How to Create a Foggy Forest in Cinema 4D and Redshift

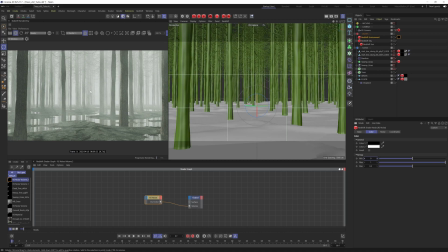(8:13)
So now we're getting this kind of effect where it's just broken up ever so slightly, and it just helps to add a little bit more detail. So the next thing we want to do is just tint this environment, and this is really going to add some more interest to our render. At the moment it looks cool, but we really want to create that moody kind of ambience to our render.
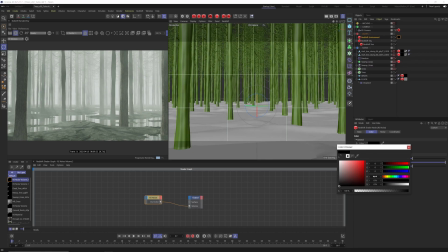(8:32)
So we're going to go into our color one, and I've got a couple values I've jotted down from my original render. So let's go for 210, 40, and 40. That's going to give us like a blue tint, but it hasn't really done much because it's still balancing between that blue and that white.
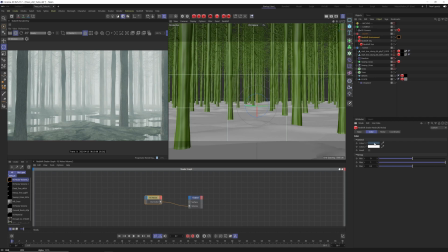(8:49)
And white is obviously a much brighter color than this dark blue, so that's going to be more prominent in our render. So let's go to color two, and we're going to change this to 224, 25, and 50.
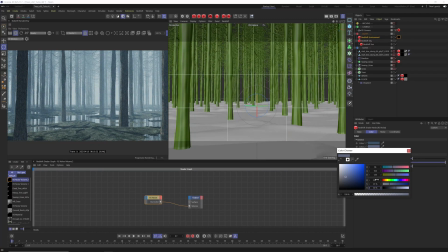(9:02)
And now you can see we've got a completely different feel to our environment. And actually, because we've now used this noise volume shader, the redshift environment is a lot darker, it's a lot dimmer. So we can probably actually get away with cranking our redshift environment up a little bit.
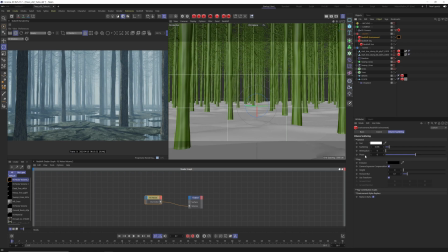(9:18)
But before we do that, I want to talk about these other two settings here. So let's talk about phase. Phase essentially is going to affect how close or how far away the redshift environment comes to your camera.
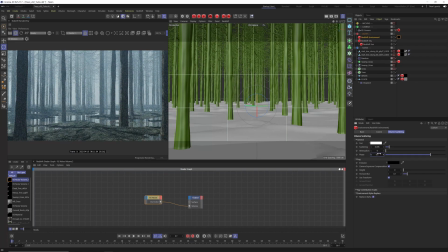(9:30)
So if I put this to something like 0.5, it's actually not going to do too much because our scattering is so low.
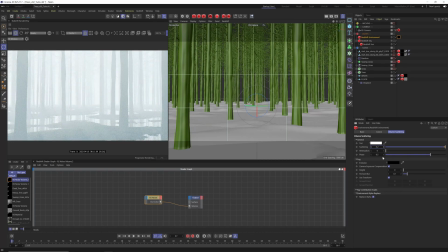(9:38)
So let's try 0.2 and have another go at this. So let's set this back to zero.
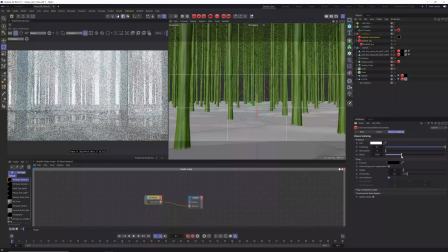(9:43)
And you can see as I drag this slider, it's kind of affecting how far away or how close
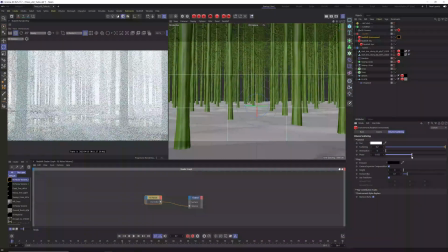(9:52)
to the camera of our redshift environment is becoming. So you can see, as I started to go into the minus values, it's actually pushing that redshift environment away from us.
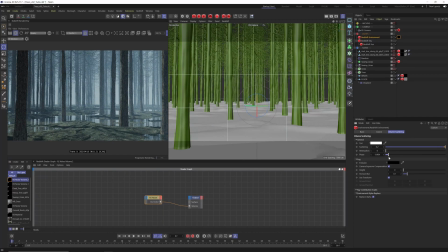(10:01)
So you can use this to kind of affect how intense the environment is. But also, if you didn't want the foreground to be affected by the environment, you can use this to really kind of drive that back.
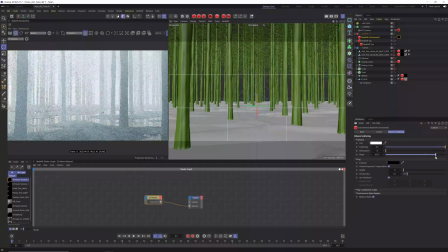(10:12)
And then vice versa, we can push this to the front. If you go too much, it is actually going to reduce it back down again. So it's kind of around like 0.5 where it's like most intense.
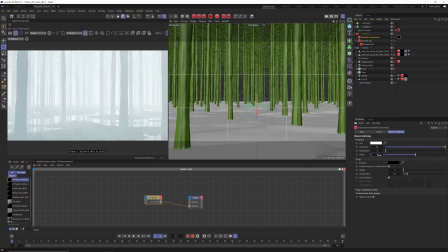(10:23)
So I'm actually going to leave that at 0 for this particular example, but obviously you could play with that to really affect the look you want to go for. I'm also going to drop this back down to 0.06. I just kind of bumped it up for demonstration purposes.
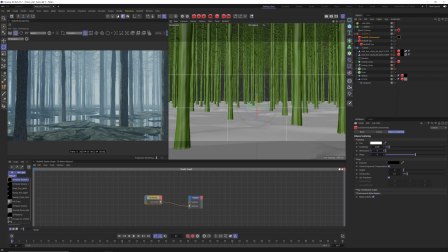(10:37)
So the next value is attenuation. Now, I don't know kind of the ins and outs of how this works, but from my understanding, essentially this is going to kind of block out the direct light coming through your fog.
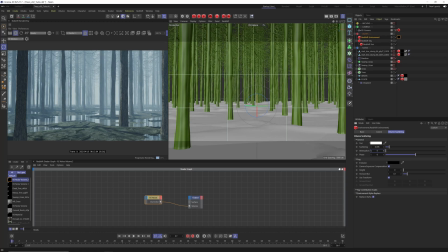(10:53)
So I think the best way for me to actually explain this is to actually just do it and show you the results. So I'm going to try something like 0.025.
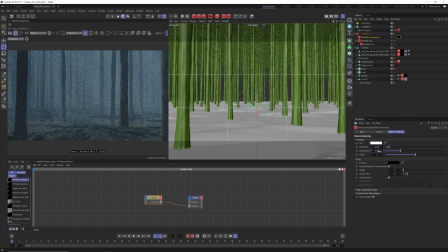(11:04)
It might help if I actually press enter. There we go. Let's try that again. And you can kind of see what I mean. Like, we're not seeing any of that white light coming in from our redshift environment. Instead, now it's just almost put up like a barrier, and it's making the fog feel a lot thicker,
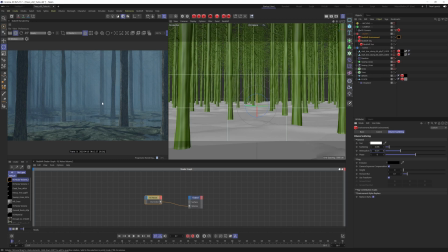(11:18)
which obviously for this example is perfect because it's really helping to add that ambience and that moody feel to the forest. So if I play with the slider of this attenuation, you can kind of see how it's working.
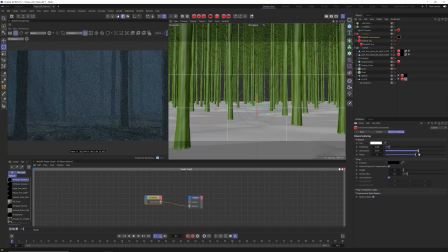(11:32)
It's blocking out that light, and if I go too much, it just makes it completely black, or just completely dark. And this actually is giving us quite a cool effect because we're seeing the god rays come in from our light source. So you can create some really cool effects using this.
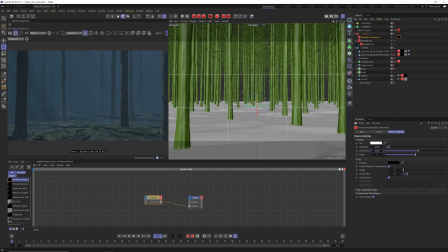(11:48)
And just from when I actually built this file, I know the value I used was 0.025. And obviously now we have dimmed the redshift environment, so we could probably bump this up to like something like 0.01, just to brighten that up.
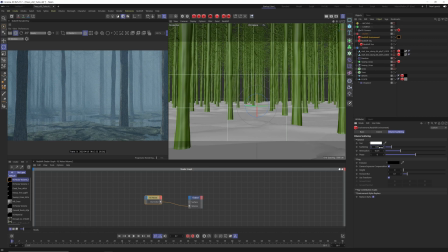(12:03)
And now we've got this nice blend of quite a thick fog, but also it feels quite light. We have a nice blue tint to it, and we're getting like this subtlety of the god rays come in from the trees and from the light source. Let's just turn on the rest of the layers and kind of look at the final piece.